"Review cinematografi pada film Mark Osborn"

Mark Randolph Osborne, atau lebih dikenal dengan Mark Osborne, merupakan salah satu film director yang dikenal bisa membawakan film yang digarapnya dengan baik.
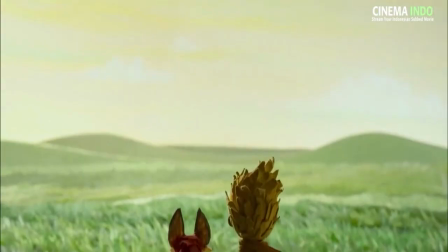[0:11]
Hal itu terbukti dengan penghargaan bergengsi yang sudah didapatkannya,
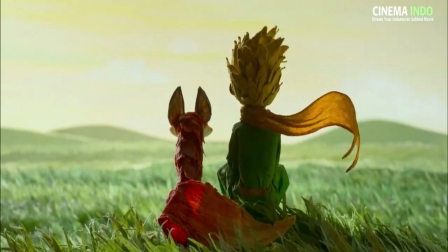[0:16]
seperti nominasi Academy Award, nominasi Cannes, Annie Award, dan juga nominasi Oscar.
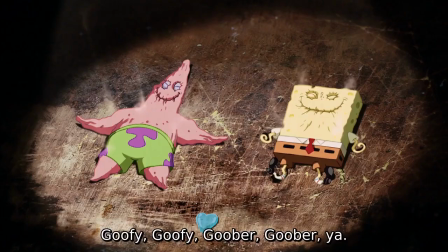[0:23]
Pada video ini, saya akan membahas tentang persamaan dalam aspek sinematografi pada tiga film yang digarap oleh Mark Osborne,
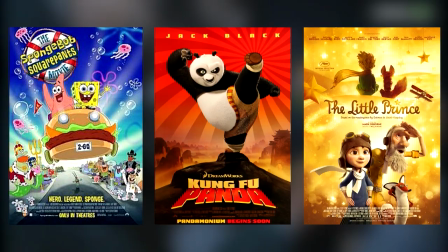[0:31]
yaitu The SpongeBob SquarePants Movie, Kung Fu Panda, dan juga The Little Prince.
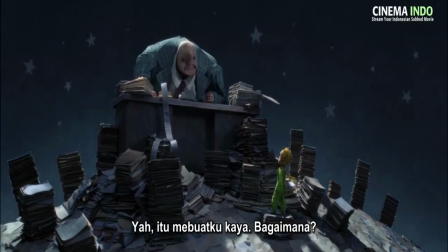[0:38]
Sebelum review, saya tekankan bahwa review ini murni berdasarkan pendapat saya sendiri setelah menonton film animasi yang disebutkan tadi.
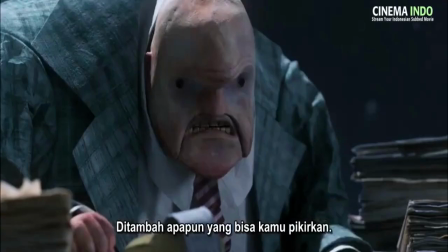[0:46] It makes it possible for me to buy more stars. Plus anything else you can think of.
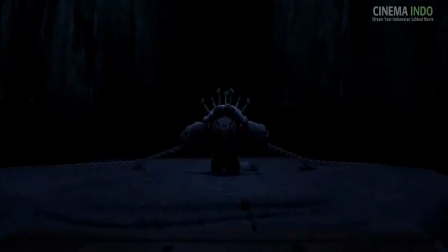[0:54]
Dalam ketiga film animasi ini, terdapat beberapa kesamaan, yaitu dalam tone warna biru gelap yang bisa digambarkan sebagai ancaman dalam tiap film.
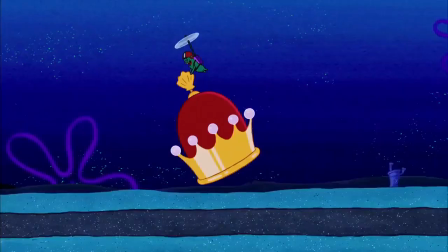[1:04]
Seperti scene tempat di mana Tai Lung dipenjara, Plankton yang berhasil mencuri mahkota dari Raja Neptune,
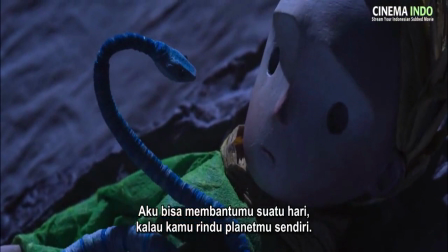[1:09]
dan juga scene di mana Prince bertemu dengan Dewa Kematian yang digambarkan oleh seekor ular.
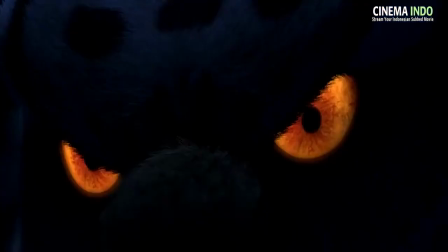[1:16]
Tak hanya itu, Mark juga menggunakan beberapa kombinasi warna dominan, seperti komplementari dan juga analog untuk memperkuat suasana dalam tiap scene.
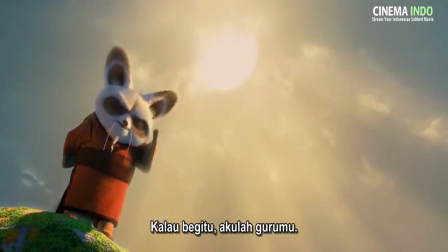[1:30]
Tak hanya dari segi warna, terdapat beberapa kemiripan yang signifikan, yaitu dari segi angle.
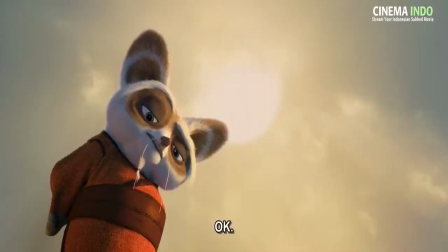[1:37]
Dari ketiga film ini, terdapat kesamaan di mana tiap tokoh antagonis disorot menggunakan low angle shot.
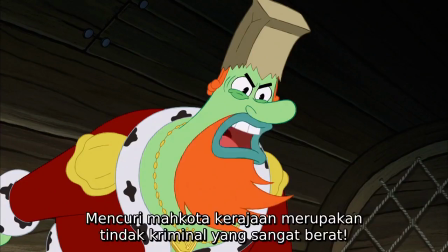[1:44]
Shot ini memberikan kesan besar atau mengintimidasi tokoh lain. Contohnya, saat Raja Neptune menyudutkan Mr. Krabs dengan trisolanya,
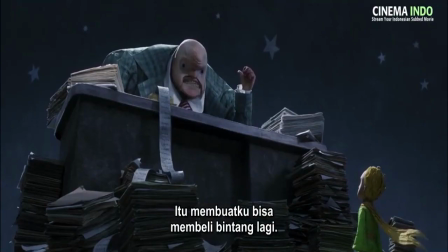[1:52]
Tai Lung yang menyudutkan Sifu saat dalam temple, dan Little Prince yang diintimidasi oleh argumen bisnismen saat berkunjung ke planetnya.
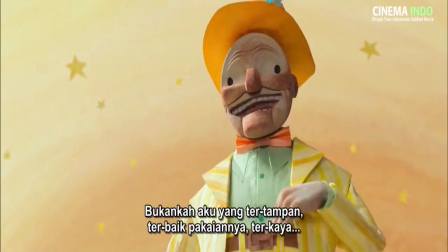[2:02]
Selanjutnya dalam aspek komposisi, yaitu negative space.
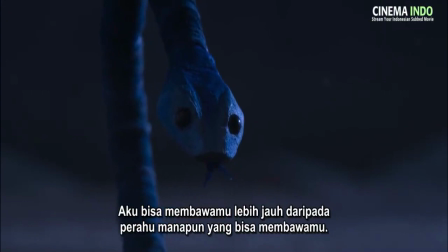[2:07]
Jika diperhatikan secara seksama, adegan penting dari ketiga film menggunakan komposisi ini.
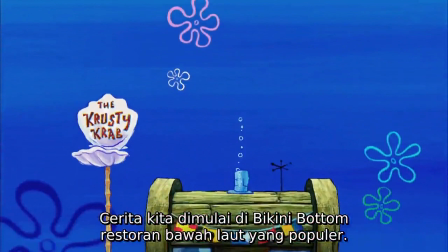[2:12]
Negative space merupakan teknik pengambilan footage oleh kamera, di mana objek dikelilingi oleh ruang kosong.
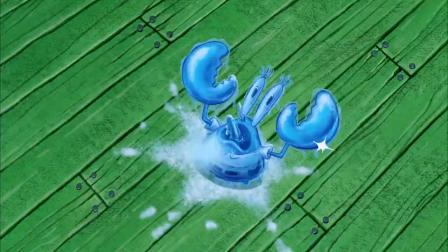[2:20]
Komposisi ini digunakan oleh Mark untuk lebih memfokuskan mata penonton kepada emosi karakter,
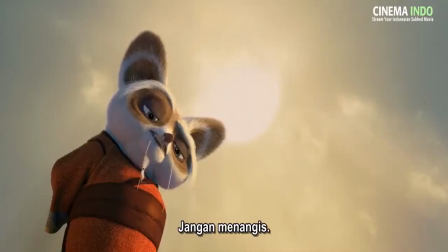[2:25]
serta memberikan jeda pada mata untuk tidak menyerap terlalu banyak informasi pada satu scene.
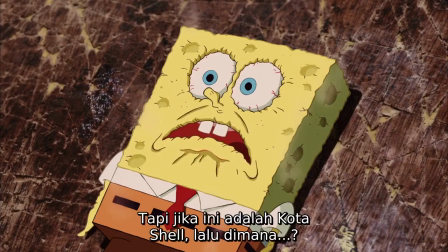[2:31]
Contoh adegan yang menggunakan komposisi ini adalah adegan di mana SpongeBob dan Patrick yang dijemur di atas meja di Shell City,
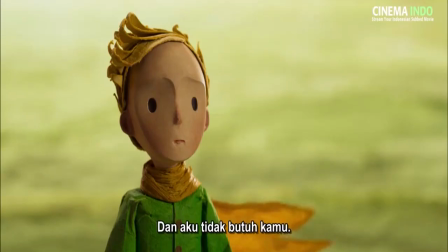[2:37]
Pooh yang fokus menjalankan latihannya, dan juga Little Prince yang membangun sebuah ikatan bersama Ruba di ladang rumput.
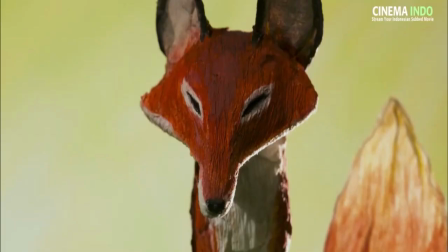[2:44] To you, I'm nothing more than a fox like 100,000 foxes. But if you tame me, then we shall need each other.
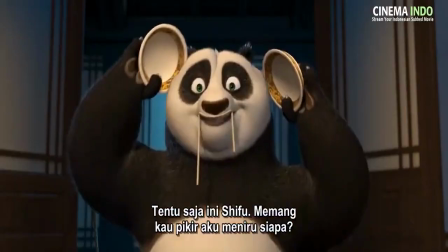[2:52]
Sampai sini dulu pembahasan terhadap persamaan yang ada dalam tiga film yang digarap oleh Mark Osborne dalam aspek sinematografi.
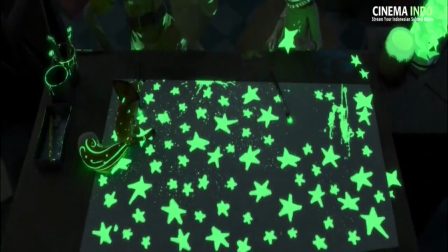[3:01]
Saya Andrew Jonathan undur diri, dan mohon maaf jika ada kesalahan kata. Akhir kata saya ucapkan terima kasih.